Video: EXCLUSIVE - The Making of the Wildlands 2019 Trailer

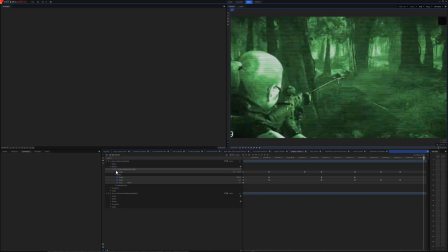[8:17]
Oh, there we go. There it all is. That's where it was hiding. I did a vortex displacement warp, and all of these keyframes are all places
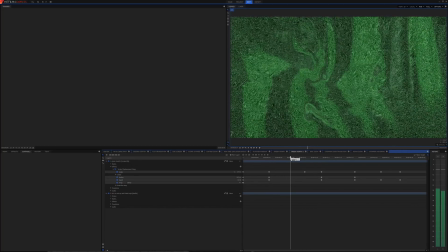[8:27]
where I was changing one thing or another with it to make it blend into the leaves of the forest.
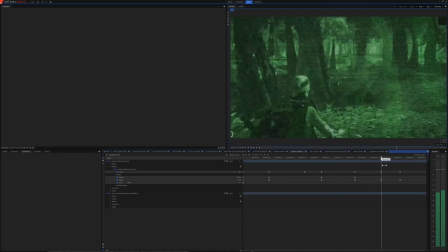[8:34]
So I'm pretty proud of that one. Yeah, so that's how that one was.
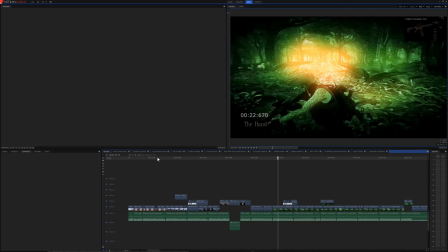[8:39]
There we go. I'm glad I could find that for you. I like that one a lot. And then let's back up. But some of this stuff,
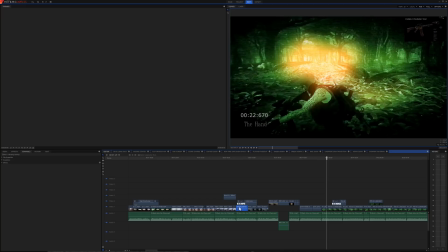[8:51]
this right here, this is only a convoy. This is only a composite shot because I had to zoom in on the convoy. Let's see what else is here.
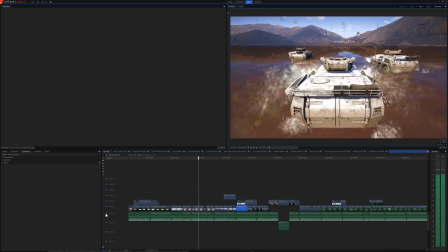[9:00]
This right here was cool. I'm gonna turn the music back off. Right, we were driving the APC. I got this clip of us driving the APCs through that lake in Montauk, and I don't know, it just seemed like the right thing. There was a place where the APC on the right jerks, and it was right then there was a bump in the music.
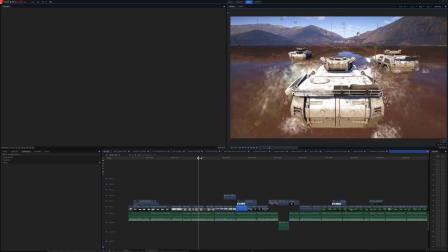[9:19]
So what I did was I did a screen shake. I made my APC jump going over a bump, and then as you can see, I splashed water on the screen. I did that. Of course, that doesn't happen in the game. So you can play through this, and you see like right there, right there, I timed everything to the music.
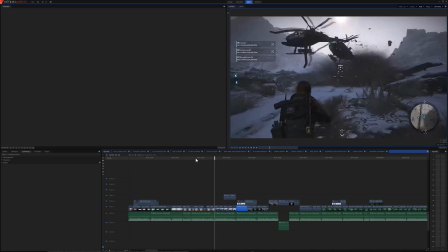[9:35]
That's why this took 3 days. Okay, oh, now we're at this one. Let's turn this off. Right here. Okay, so here's how this shot originally looked. Okay, well, granted, this shot does have effects.
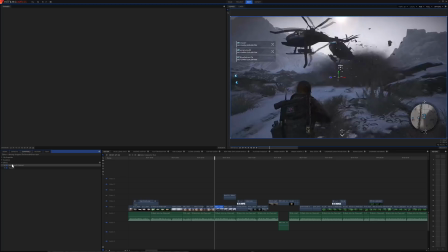[9:50]
This shot does have brightness and contrast and a sharpening on it. Yeah, it has the usual stuff that I would put on it. here's the thing. But
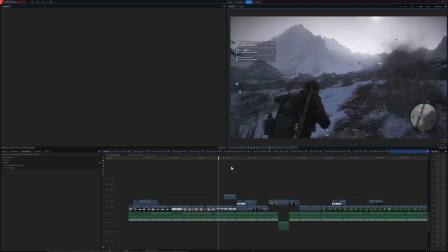[9:58]
Let me just go ahead and play through this shot for you. You see these choppers fly off and a little tiny explosion.
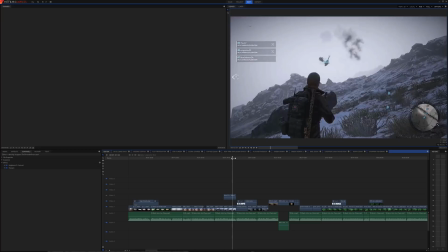[10:04]
And I wasn't satisfied with that. I wanted something bigger and badder. So I painstakingly made this explosion. I actually saved this as a preset. And we can find this here.
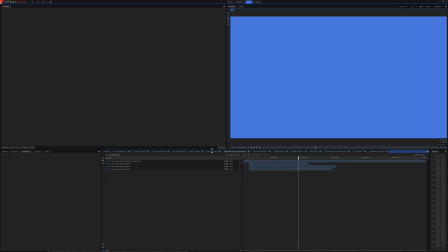[10:15]
Here's the composite shot for it. Now this is actually hard to play in my computer. In the editor, it runs really choppy. But here's everything that went into it. We have the fire effect explosion, and then I have 3 different sets,
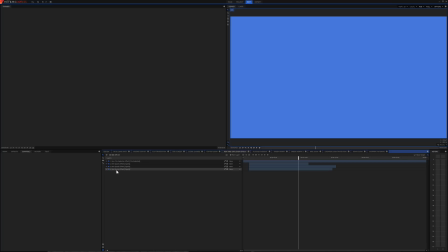[10:30]
and this is why it bogs down on my computer when I try to run it in the editor, is because we have 3 sparks effects. Let's look at one of these. Sparks, general, material, all of this shit, you know, I have to set.
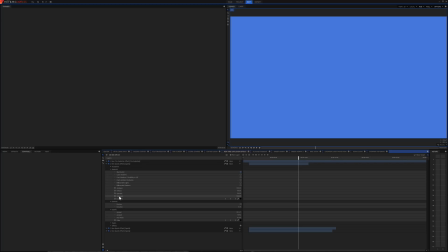[10:48]
I want to say there's, wait, 1 second here, guys. Where'd it go? Amount. There's 749 pieces of shrapnel that fly off just from one of these things. That's why this is so hard to play on my computer, and it's going to bog down.
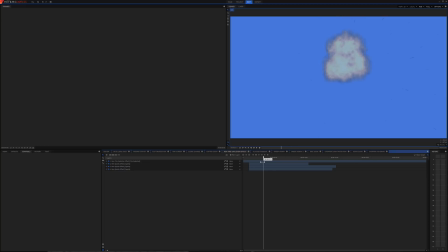[11:08]
But here's the explosion that I made. So yeah, so I made that. I just thought it deserved a better explosion. So I made one set of like sparks, and then 2 sets of shrapnel to fly off from the helicopter.
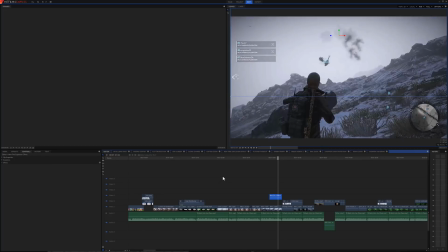[11:22]
So that's the composite shot, and then here's what it looks like, but it plays really choppy on my computer, and I think it came out pretty well.
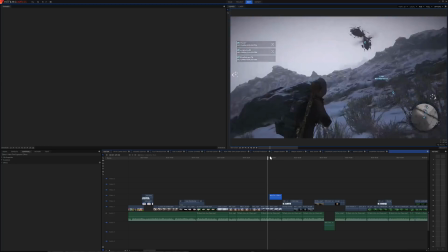[11:31]
This one took several hours to do, probably 3 hours maybe to do, because I didn't know how to do it. I had to figure it out on my own, but I got it.
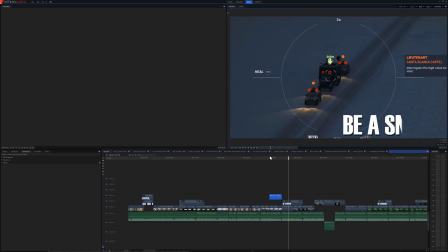[11:39]
Yeah. And it flies off like that. Yeah, and see, that gets super choppy on my computer because, yeah. So that makes it hard to edit too, and it gets super choppy. So that's some of the work that went behind that.
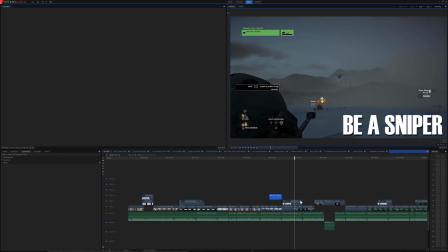[11:51]
And then moving on here, yeah, we zoom out on the convoy, then zoom in on the chopper.
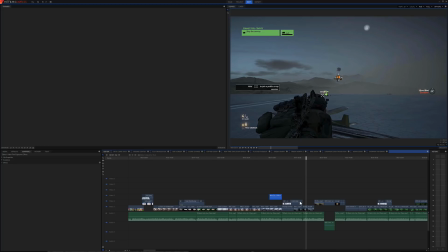[11:55]
I'm always looking for interesting transitions because I'm sick of using the same fade in, fade out. So yeah, I zoomed out on the convoy and in on the chopper there. Speaking of which, one of my favorite transitions, I'm just going to skip past a bunch of stuff again, was
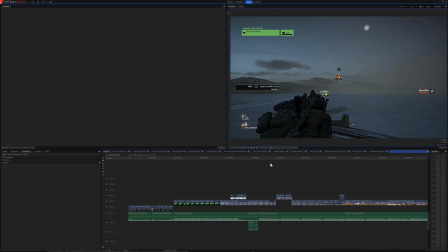[12:14]
back out here. This was one of my favorite transitions.
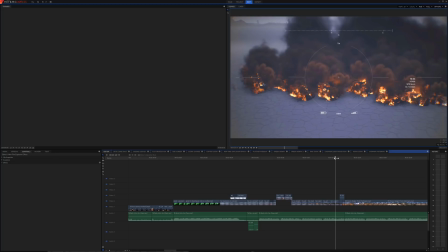[12:21]
Oh, yeah, right here. I was trying to think of a way, how do I transition from exploding cars to parachuting?